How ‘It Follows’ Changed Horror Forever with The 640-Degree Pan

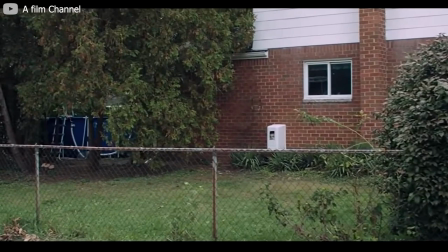(4:10)
The pan is also used to deescalate tension within the film as well.
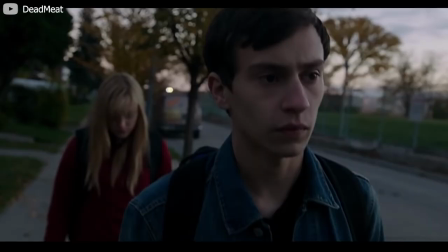(4:14)
It's used as a somber yet voyeuristic tool when we are introduced to the film's protagonist, Jay.
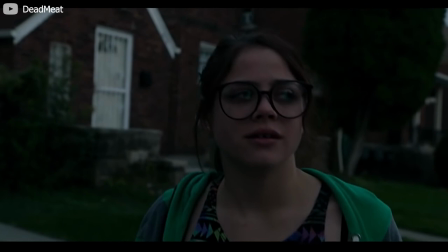(4:21)
Mitchell pans and zooms across the idyllic suburban residence to set up the geography of the environment, it,
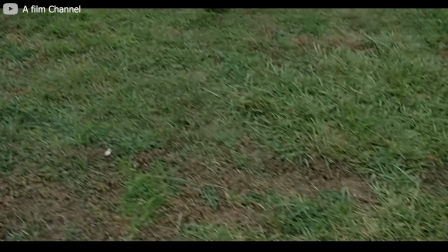(4:26)
the characters on hand, and the quiet yet still unsettling tone of the movie.
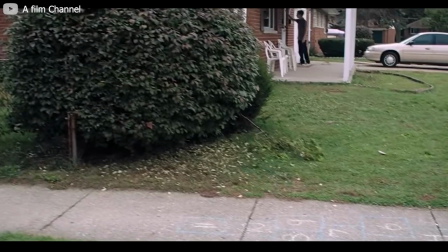(4:32)
The camera steady cams off of the curb and travels by the house the main character lives in, where we see Paul knocking on the front door.
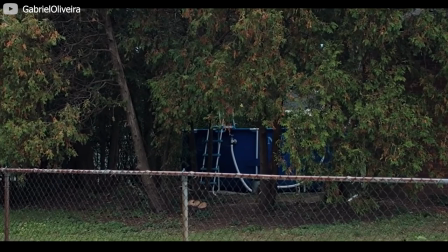(4:38)
It then tracks along the side of the house to reveal Jay. We see her in the backyard, cleaning out an above ground pool.
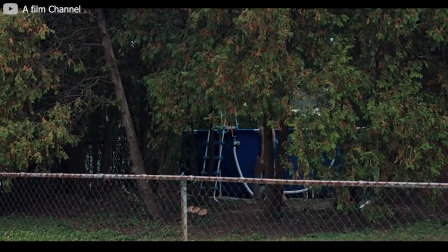(4:46)
The pan stops at her and then slowly zooms in. We watch her through a thicket of trees.
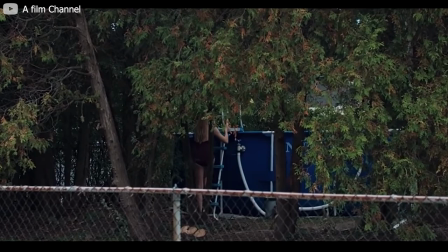(4:51)
This generates a feeling of intimacy and of us being voyeurs. The camera pushes in for an extended zoom and she climbs the ladder into the pool. This pan and zoom have a very different yet still slightly sinister energy to them. This time, the visual signifier has a distinctly sensual connotation.
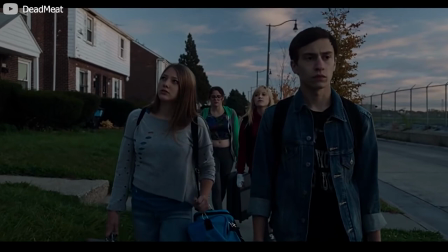(5:11)
This move is the camera manifesting the feeling that we, the audience, are literally following these teenagers and their sex lives.
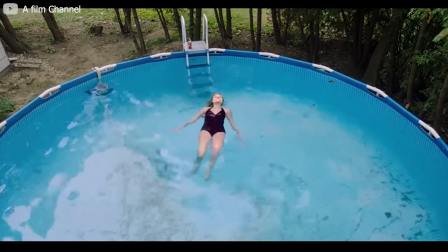(5:19)
It's like the camera movement is signifying that we are going to enter these people's world in a very intimate way.
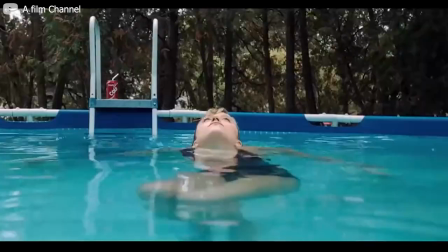(5:25)
A few shots later, we literally have a point of view shot from Jay's perspective, floating in the pool, looking at the sky.
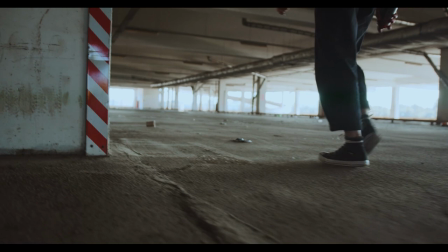(5:33)
Perspective is an integral visual motif in this film. Perspective is how to handle the curse.
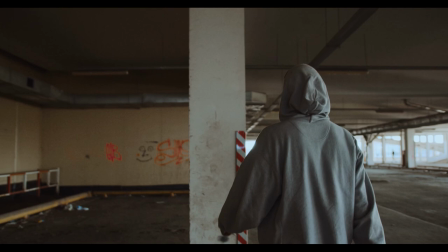(5:38)
Perspective on what living with something like this means. And perspective on how to accept love.
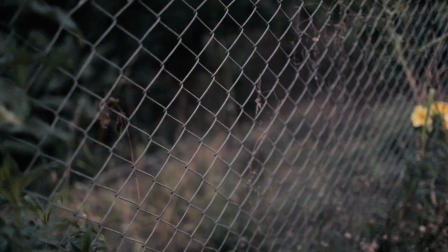(5:43)
This motif is immediately reinforced by Jay, saying, I see you to the two young boys leering at her over the fence.
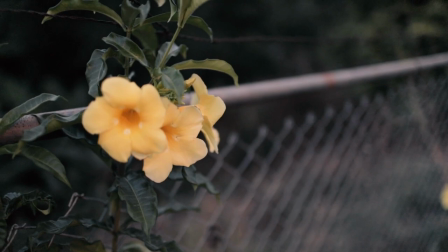(5:50)
They're watching her in the pool, giving an in-universe expression to the idea that this narrative is all about perception, being perceived, and the act of watching.
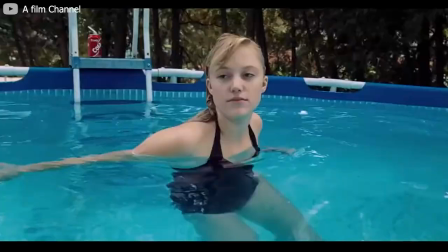(5:59)
These boys are consumed by the idea of understanding the unknown, which takes the form of human sexuality.
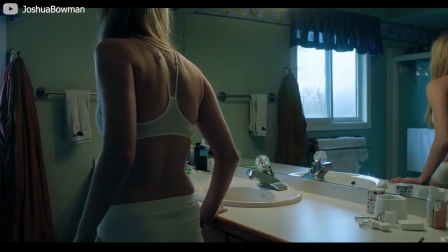(6:05)
At multiple points in the film, they taunt, leer at, and attempt to watch Jay while she's in the shower.
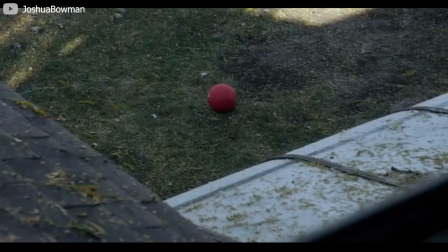(6:11)
Again, it's a story element linking back to the theme of perspective, the unknown, and sexuality.
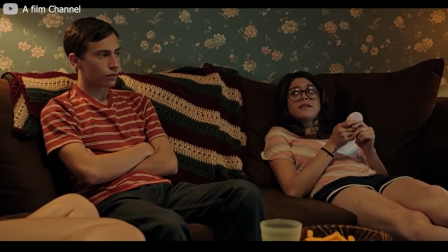(6:17)
During the subsequent scene where Jay, her sister, and their friends are watching TV,
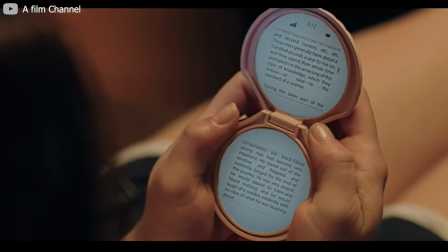(6:21)
One of the characters is reading off a clamshell-esque iPad that is visually reminiscent of a birth control dispenser.
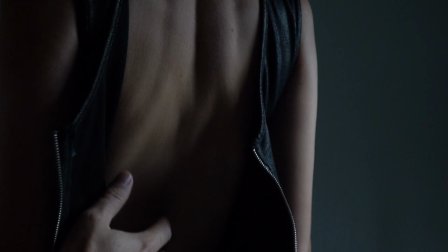(6:27)
This establishes the idea that knowledge and sexual knowledge specifically is power.
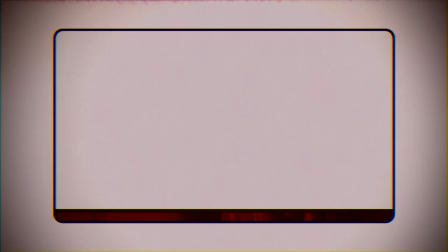(6:32)
It is the unknown that is scary. And once you understand something, it is no longer unknown and thus no longer intimidating.
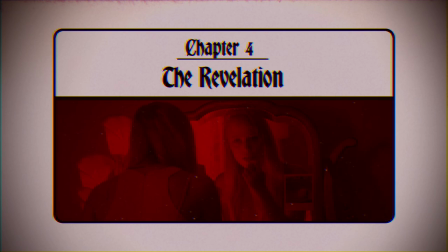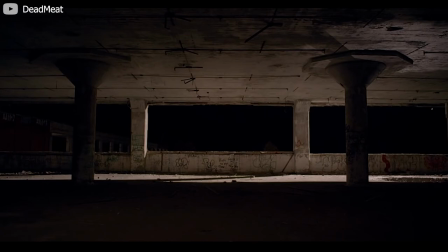(6:45)
Not all of the film's biggest moments involve the pan, though. So at about the 20-minute mark, Jay, who has just had sex with a boy named Jeff and has been drugged,
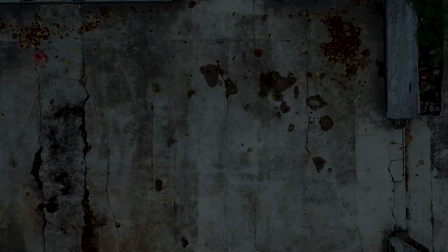(6:55)
kidnapped, and taken to a mysterious location, learns that she has been given this curse.
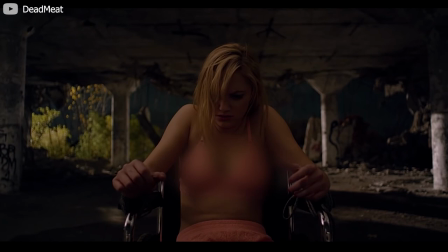(7:01)
She's strapped to a chair. Behind her, Jeff with a flashlight is explaining to her that there's a thing that's following her now.
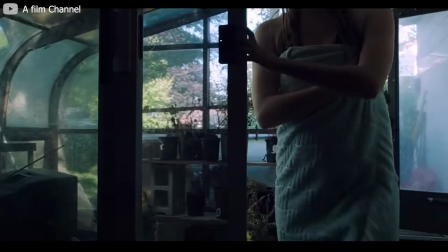(7:08)
It's always going to be following her, and the only thing she can do to get rid of it is pass it on.
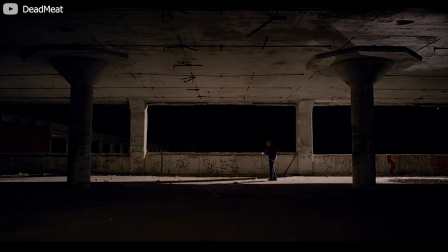(7:13)
The blocking in this scene is superb, a visual metaphor for Jay's trauma.
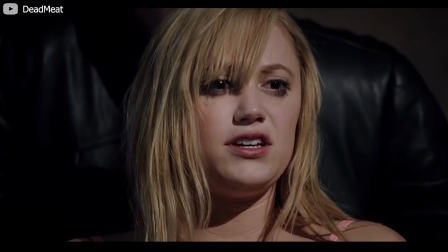(7:17)
The shot appears as though it is locked off, clearly representative of how the main character doesn't understand what is happening.
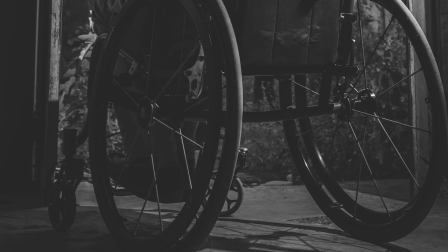(7:24)
She's stuck emotionally and literally. However, in a brilliant directorial reveal,
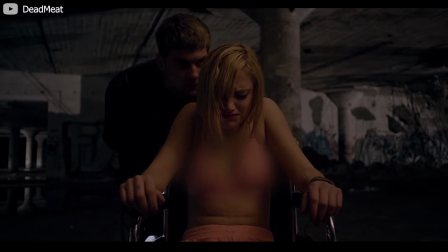(7:30)
Jeff grabs the back of Jay's chair and starts pushing it, showing that the camera is actually strapped to the wheelchair Jay is sitting on.
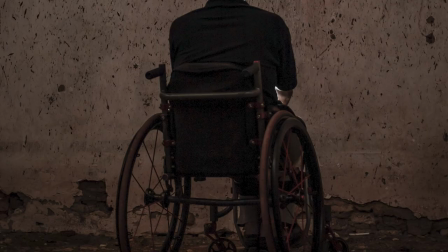(7:37)
This transition is visually jarring and adds to the emotional confusion of the scene.
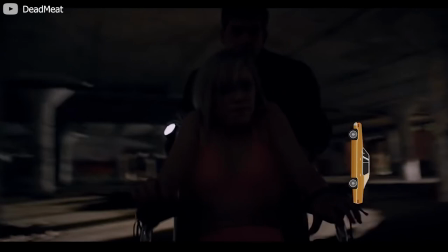(7:42)
The camera being strapped to the wheelchair adds to the kineticism of the scene. It increases the tension and the fear that Jeff is going to do something to Jay.
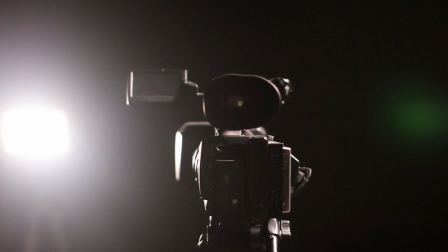(7:51)
If this was the best shot in the movie, it would still be great. But it's not.
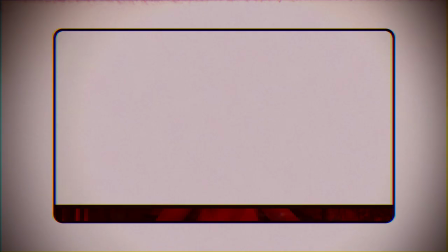(7:56)
Not by a long shot.
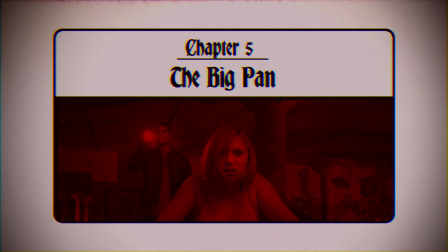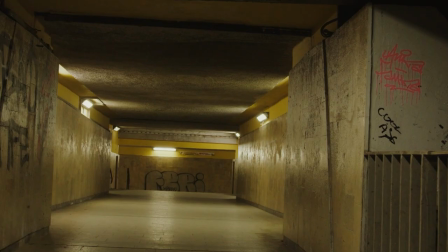(8:06)
We've been discussing just how David Robert Mitchell uses these techniques to build a visual language that instills unease and terror to the viewer.